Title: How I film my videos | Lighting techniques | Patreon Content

Story is paramount to the success and impact of a movie, to a degree, matter, because Interstellar still looks amazing. it's it's a beautiful movie made with a lot of realistic props it's awesome for that it ties in together and it's really successful when those beautiful visuals are met with a beautiful story gravity had beautiful visuals but it didn't have the beautiful story or at least it wasn't very well told and that's where gravity doesn't carry a lot of
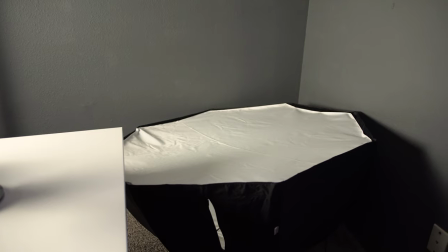weight gravity science puns it doesn't carry a lot of weight with me so I turned off that box and I re-angled this to,
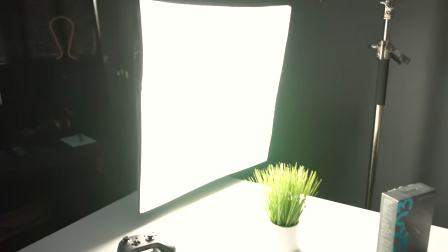I mean, it's a little bright right now, but I'll tone it down a second.
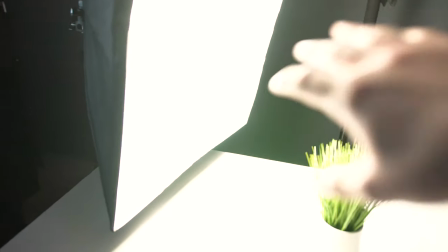And I re-adjusted this to be, it's still considered a soft diffused light,
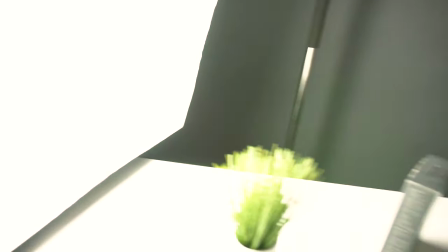but it's, it's harsher and it's not coming from multiple angles. So it's coming from one angle.
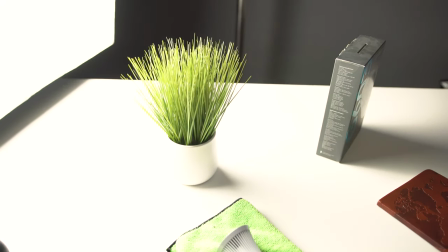So there's going to be a little bit of shadow on this side. Let's just go ahead and tone that down to, I don't uh-oh,
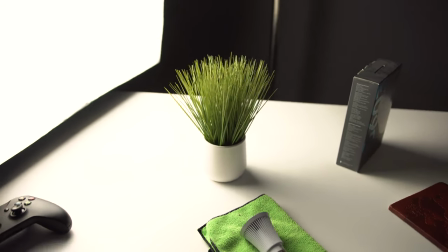ISO 160, there we go, that looks all right, maybe a little, maybe a little less, ISO 125.
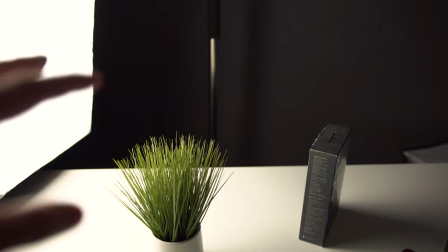Okay, so now I'm going to build basically a dramatic scene for this type of light, still well lit,
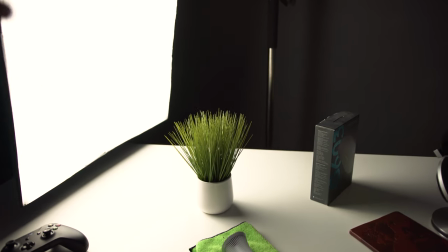but it's going to be a little bit more dramatic, a little less techy,
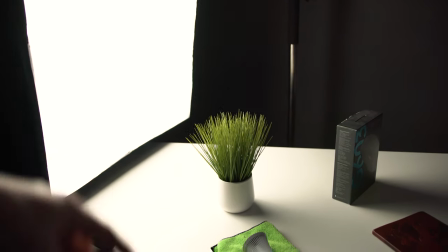but it's going to kind of be in between like a dramatic look and a tech look because of the surface that
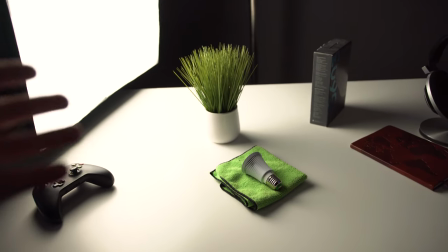it's on, the gray background it's always going to have that techish look to it but then
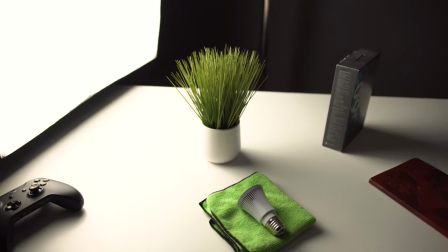if you want to use a more film look you would use like wood or
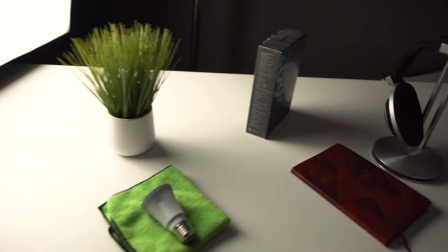some of the more earthy tone colors and you know earthy tone type of of things okay so let's go ahead and build
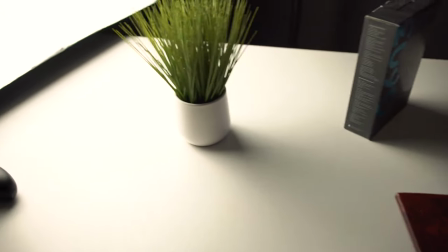this real quick so it's literally super simple i'm going to use the same framing as i used before i'm just going to kind of clear the background a little bit.
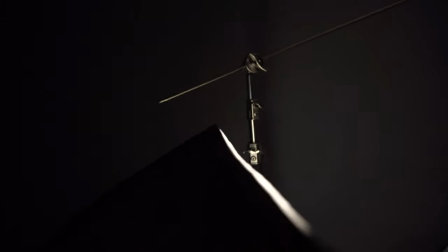I'm going to move this out and then I'm going to back that c-stand up. Okay and then I just move the c-stand out of frame, adjust this.
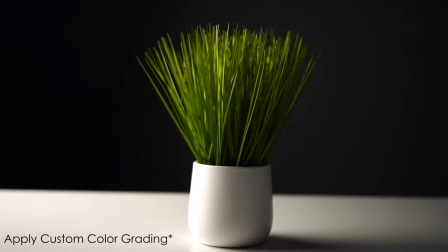This is going to give us a very dramatic look. It's still kind of well lit and it's very focused on the subject, right?
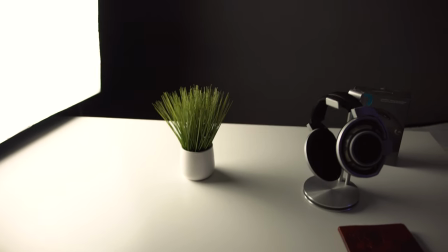But it's just a different type of look using the same tools and that's really what being a video creator or a filmmaker is all about.
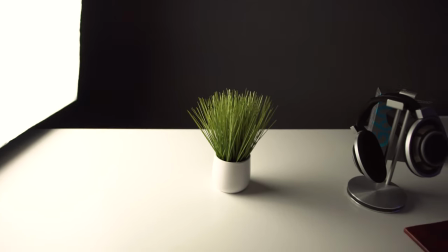It's utilizing the tools to the best of your ability. But it's also important for me to say that this type of stuff this knowledge
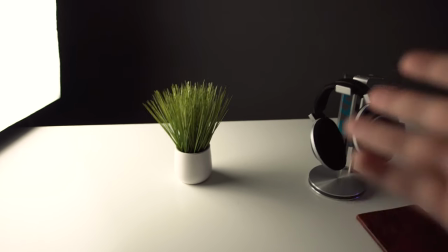it's useful to have but it's only a small part of making good videos
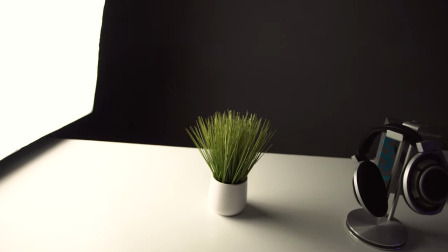and good videos are usually defined by story and the
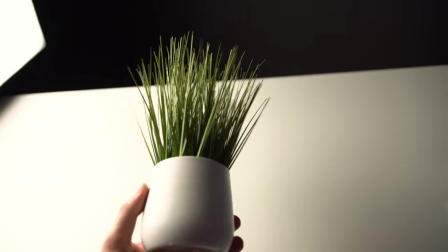or the information that you're giving so since i do tech videos i instead of story
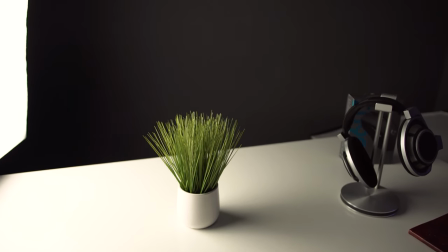because you can't really have a story with the tech video or at least a review i have to compensate with good information instead of my story.
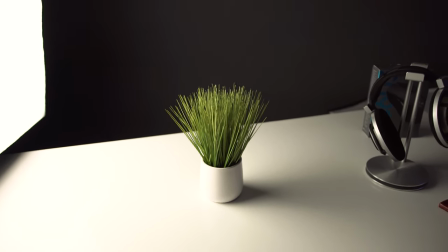So that's something that I strive for and something that I try and do.
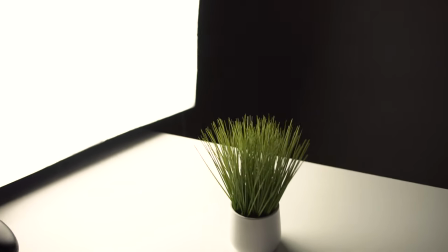But that's gonna come down to your personal kind of opinion on what you like and the stories that you wanna tell.
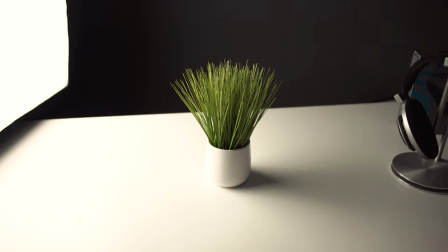But don't always think it's about technicality because technicalities and good looking video definitely helps, but it isn't everything. I hope this helped. If you wanna sign up for Patreon, there's a link down below. I appreciate all of you guys. As of right now on Patreon, I spend all the money on shipping because I ship out a lot of items back to their owners every month and I have to properly insure them and stuff like that. Anyways, eventually we'll get to a point where I can start buying headphones with the Patreon money and reviewing them and then eventually speakers hopefully and hopefully it'll snowball. But yeah, I'm Josh. Thanks for watching. I'm gonna hop out of here.